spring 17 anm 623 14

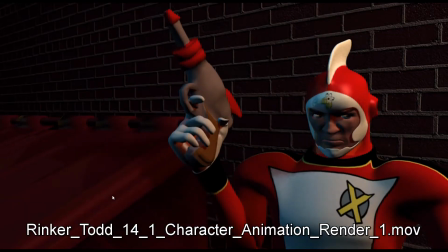It's almost like he has a limp. It's like he's favoring one leg. So yeah, I can see that you've put
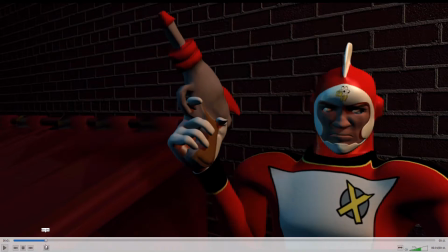that little bit of wrist in there, which I think really helps.
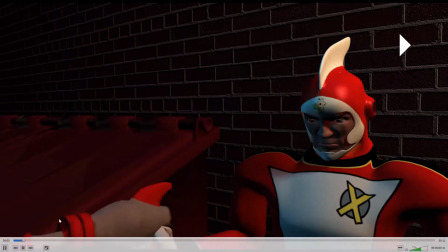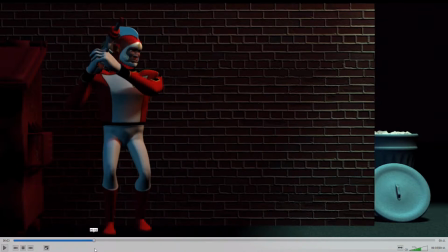It's that like, so he takes this step,
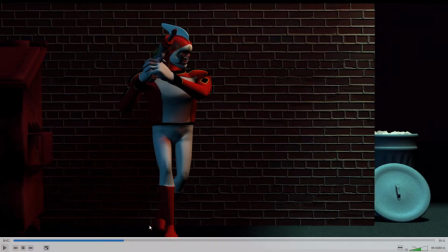and then I feel like he could kind of cross over further here than he is. So he just crisscrosses his feet, and then that's the other thing I think that bugs me.
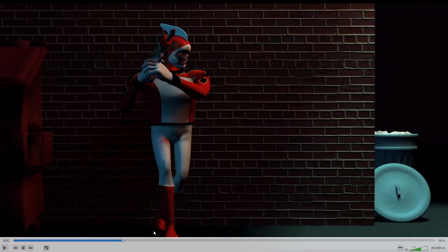I think that's partly why it looks like a limp. So it's not so much that crossover, it's that this next step is so tiny.
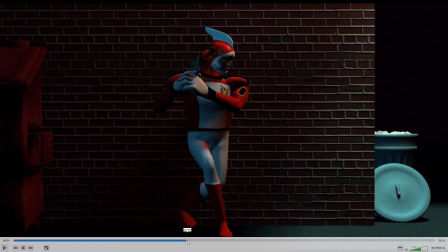You know, like that his left foot only moves that tiny bit, and then suddenly you cross over really far with this one.
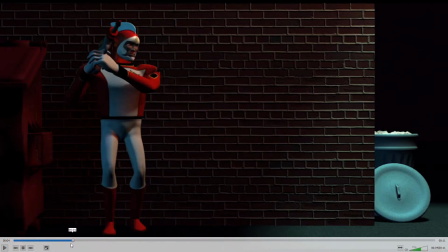And I guess what I would expect for this kind of smooth, sort of stealthy movement is to kind of,
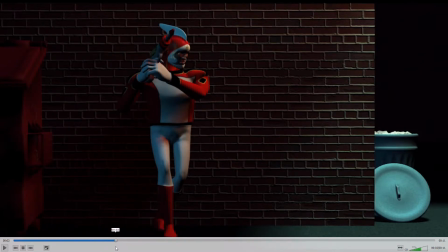yeah, okay, you can take that first step, but when this leg crosses, this leg should go all the way across to a step that's more like that as the first one. So instead of doing this like tiny baby step here,
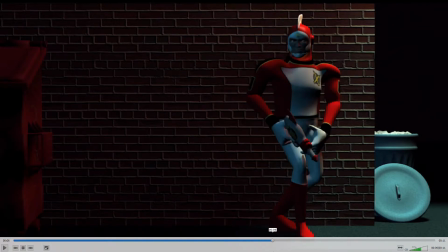he does that, and then yeah, and then he crosses over again like that.
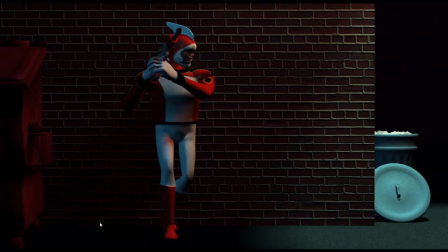It's just, and maybe you were trying to just add that little bit of variety, but it just looks weird.
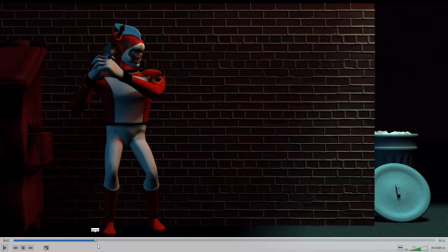And I guess if you're going to do that, I'd want it justified with something else,
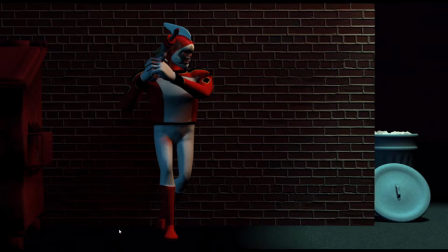like maybe he kind of tenses and looks a different direction, like he heard some sound or something and is reacting to that.
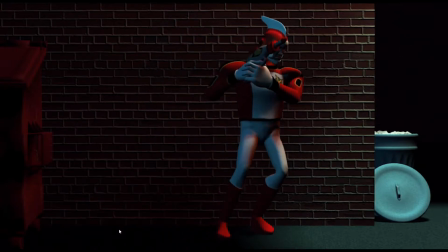Um, but the way it is, it doesn't feel that right.
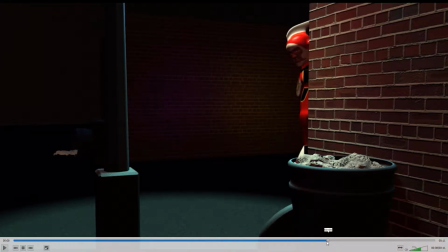Um, I think that it would be good if you can get the hand to really um, grab the wall. I think I talked about that last time. There's a little bit of interpenetration going on here.
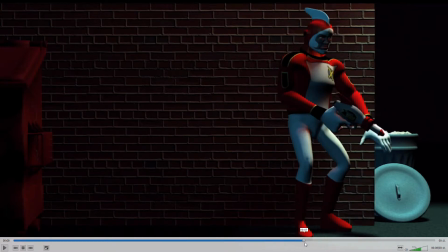Um, and I don't know if you're using FK or IK, so IK is going to make that a lot easier.
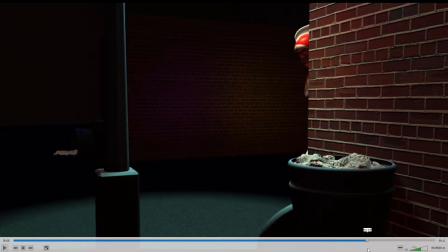I just showed in the last video how to switch that and animate that.
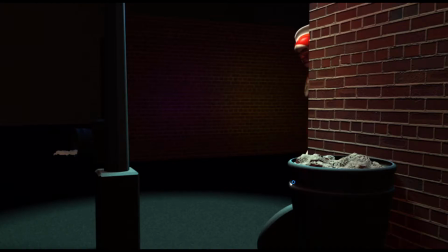Um, but yeah, the lighting looks great, and the look of the piece is really good. I really love the fast swing around and point there. That's looking good.
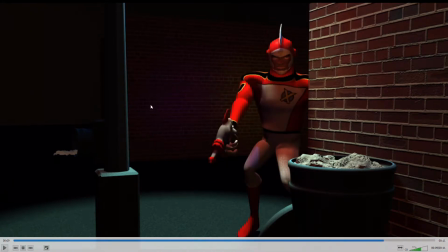I think you can swing wider with the arm, like, so it kind of makes more of this sort of arc shape as it comes around.
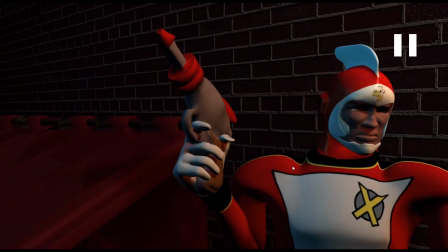Yeah, looks good. Yeah, some really nice work here. Render looks good.
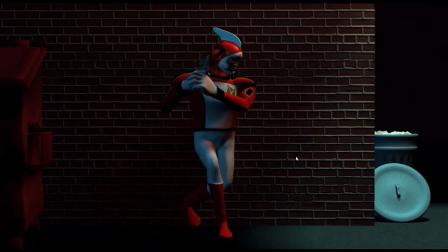Brick wall texture is great.
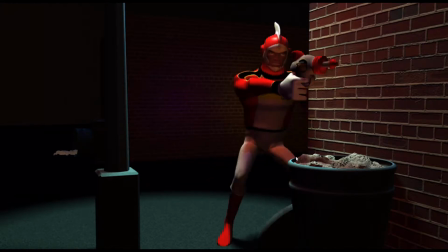Street texture, if I was going to do anything on the textures, I would find something else for the ground, because it looks like, I don't know, sort of like a carpet or something.
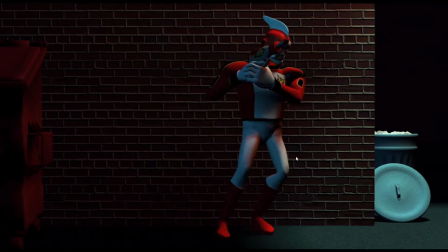Where's the rest of the textures are coming along? Maybe the trash can can use some wear and tear.
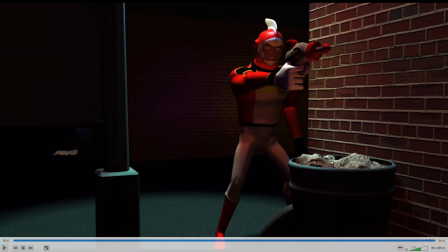But yeah, and then I guess maybe the other thing I'm noticing here is that something about his neck looks a little stiff for some reason. But yeah, maybe,
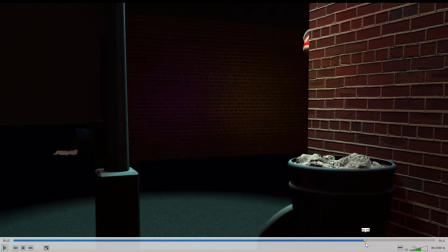I don't know. I guess that's alright. I don't know.
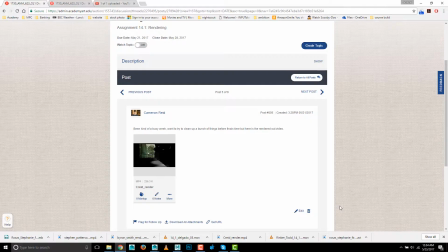Yeah. Anyways, really good work. Next up is Cameron.
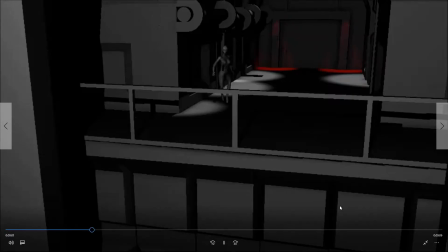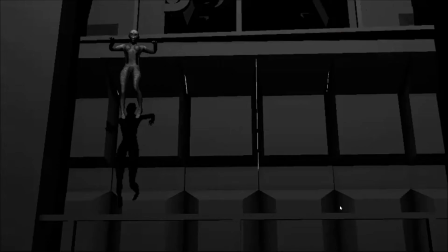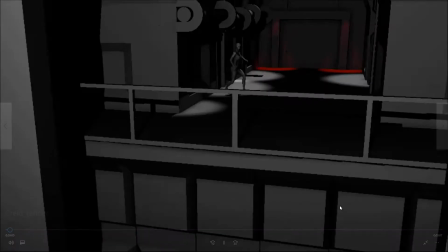Okay, so
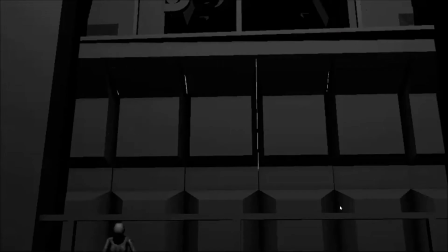yeah, I mean, from my memory of this, I'm not seeing too much different from the last time.